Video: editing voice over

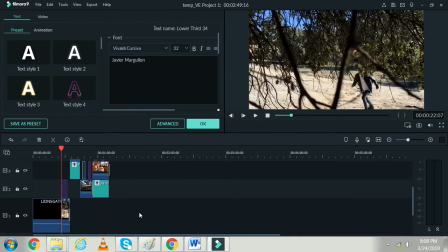[0:00]
Due that I lost the videos of me editing my video, I will try to explain how I edited the video to give it um, an end look.
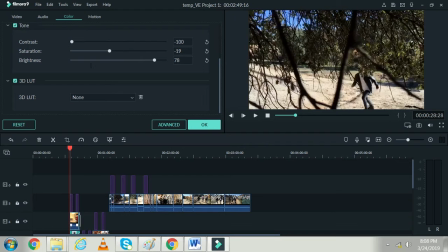[0:12]
Um, I started by editing the flashback scenes to make it like very um,
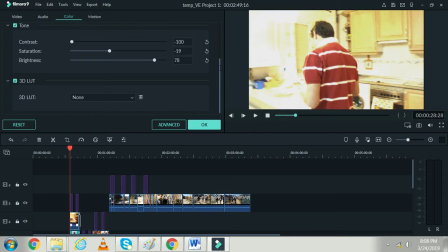[0:20]
light and almost like as if it were a flashback. I um, lowered a bit the temperature to give it like a
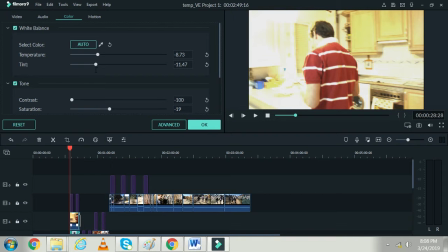[0:34]
yellowish orangish look, and also the tint that as well contributes to the color. Um, then I lowered completely the contrast to give it like a very white surface,
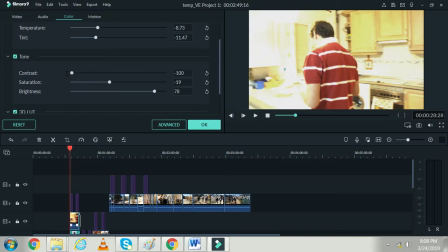[0:51]
and the saturation just a bit.
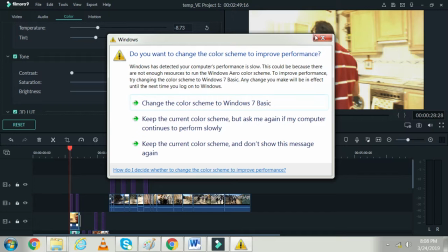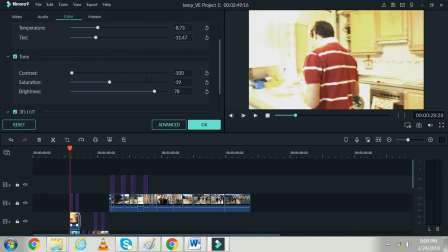[1:00]
I lowered the saturation just a bit so I could make it a bit sharp, but not completely sharp, due that it the character is not going completely through a rough time.
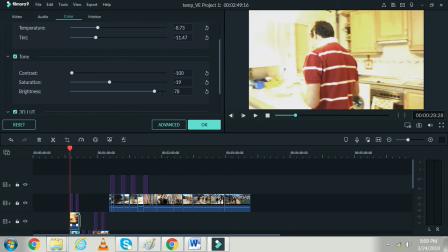[1:14]
Um, I made the brightness high to balance the contrast. So even though it's very like the surface is very white, the brightness it's in the background as well is very bright. So as you can see here in the light, you can barely see what's happening.
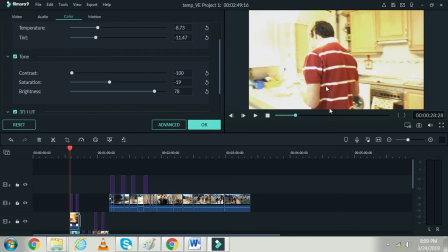[1:34]
So it's only mainly focused on the bright colors of the character. All of the flashbacks have the same tones and contrasts
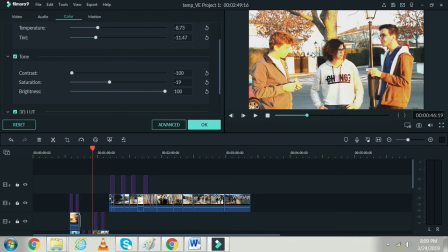[1:45]
because I wanted them all to have the same feel, so the audience could familiarize with the flashback and the um, present, right?
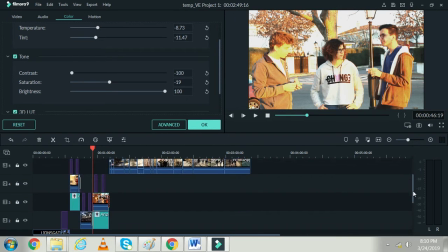[2:00]
Then the present, which is the running scenes, I edited them next.
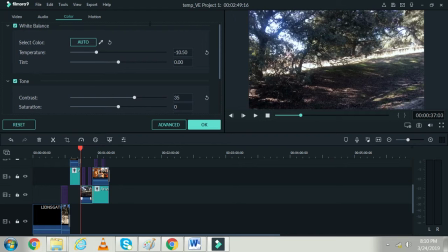[2:07]
I changed the contrast and the temperature and the tint to be a bit less, a bit more more cold than warm.
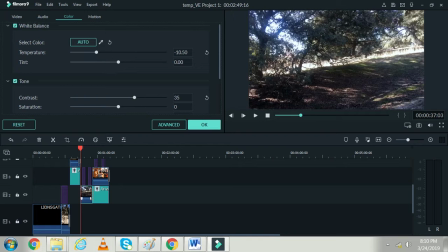[2:22]
So here, because it's like a really rough time, I wanted it to be like cold, sad, very to give to the audience that it's not like it's tense for the character.
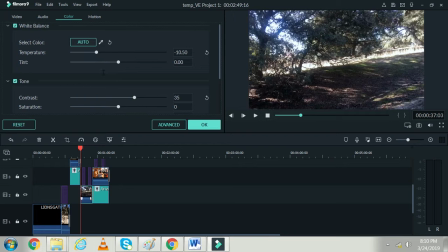[2:39]
Then I didn't put any tint because I didn't want any kind of color on the scene. And then I higher the contrast without moving the saturation or the brightness
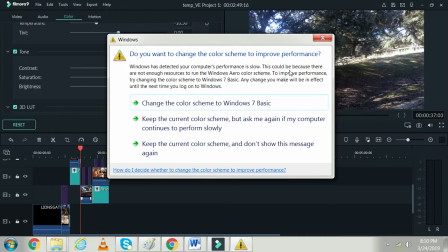[2:55]
to make
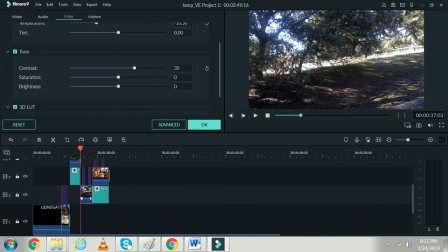[2:59]
the scene sharper. Do that I wanted it to be very I wanted to give the message that it's a very rough time for him and everything looks very bad and sharp, like it's as if everything could hurt him.
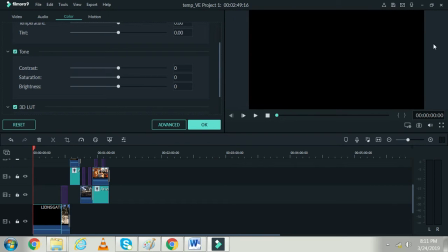[3:14]
Then I edited the Lionsgate video into it. I
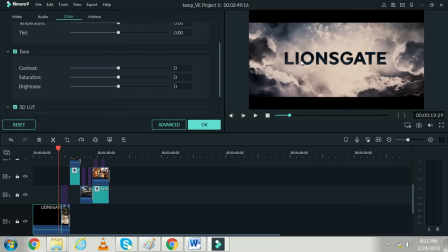[3:23]
This video I got from YouTube, and it was easy to find. It was easy to put in and put out. That's why I did it last, because I would it, all of like it was very easy to just put on.
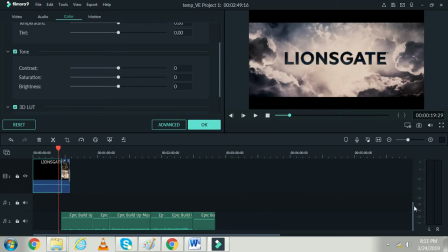[3:38]
I didn't have to cut anything. It was just that put it on and then move the video to um, a certain time, so the Lionsgate video would show. Then for the music, again I took from YouTube as well.
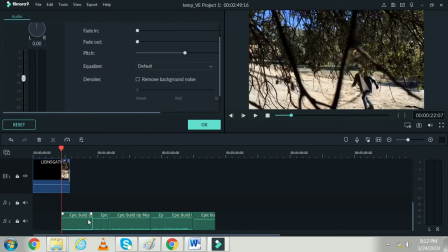[3:56]
This had to get into little pieces, so whatever piece had a talking scene where the characters would talk, I would lower the volume so the characters would be more heard, sorry.
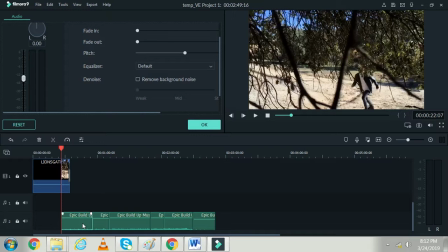[4:13]
And the running where the characters are not talking, or there is a running scene where like I want to build up more tension, I higher the volume of the music. Um, then, well, that's about it.
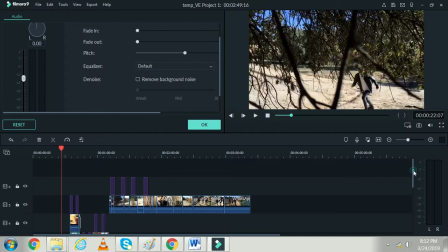[4:30]
Then I edited the credits last.
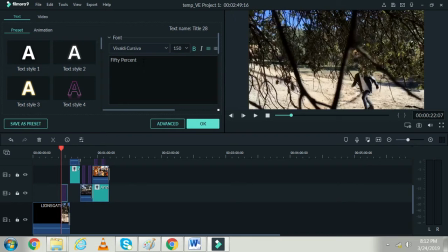[4:35]
I chose first what I wanted to be the title, so what font I wanted and what size, and where I wanted it. Here I chose Vivaldi Cursiva because it doesn't give a very
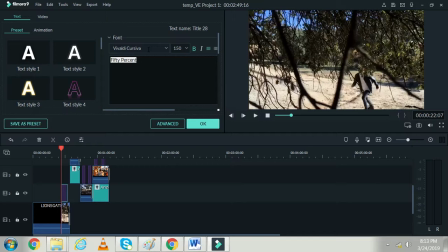[4:56]
dramatic look, but at the same time it does give like sharp, almost dangerous look. Um, and then I made it this big because when you see it on the actual video,
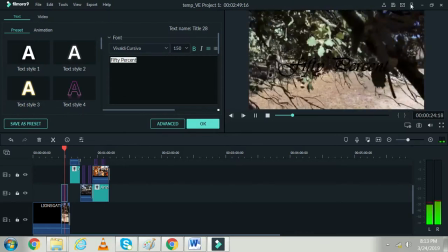[5:10]
it as it's centered, it just um doesn't take the whole thing, the whole screen.
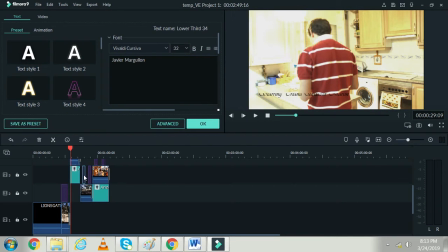[5:18]
Um, then I chose the same thing for the rest of the credits, um, but I made it smaller, only so I can like change
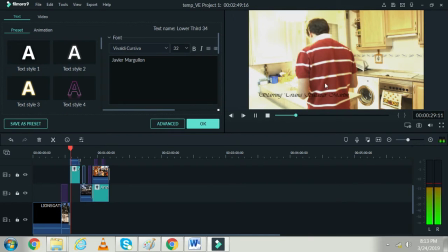[5:34]
the position of them. So as you can see here, they sorry,
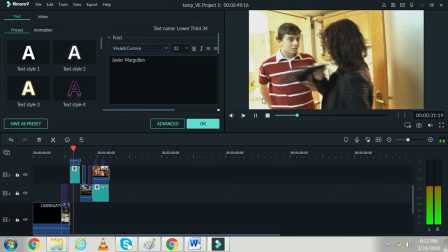[5:47]
as you can see here, it's very small and you can almost like you can you cannot really focus on it,
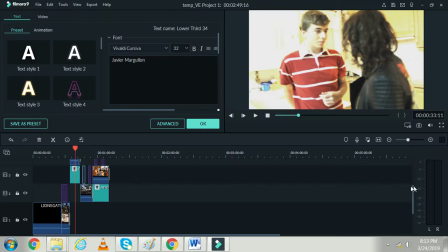[5:54]
only on the rest of the scene. Um, yeah, that's about it.
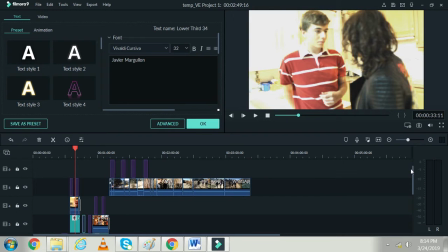[6:00]
Due that I lost the videos of me editing, I cannot. Well, I'll try to find them, but for now, this is what I'm gonna put on the website,
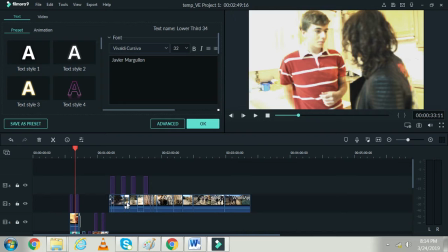[6:12]
and hopefully everything is clear how I edited them and how
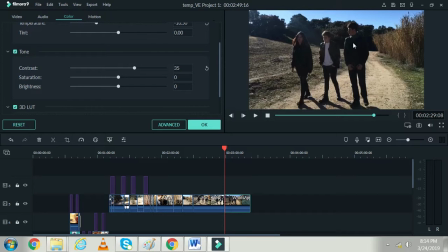[6:18]
I made I used the color scheme to change um the setting, right? Thank you very much for listening, and I hope this is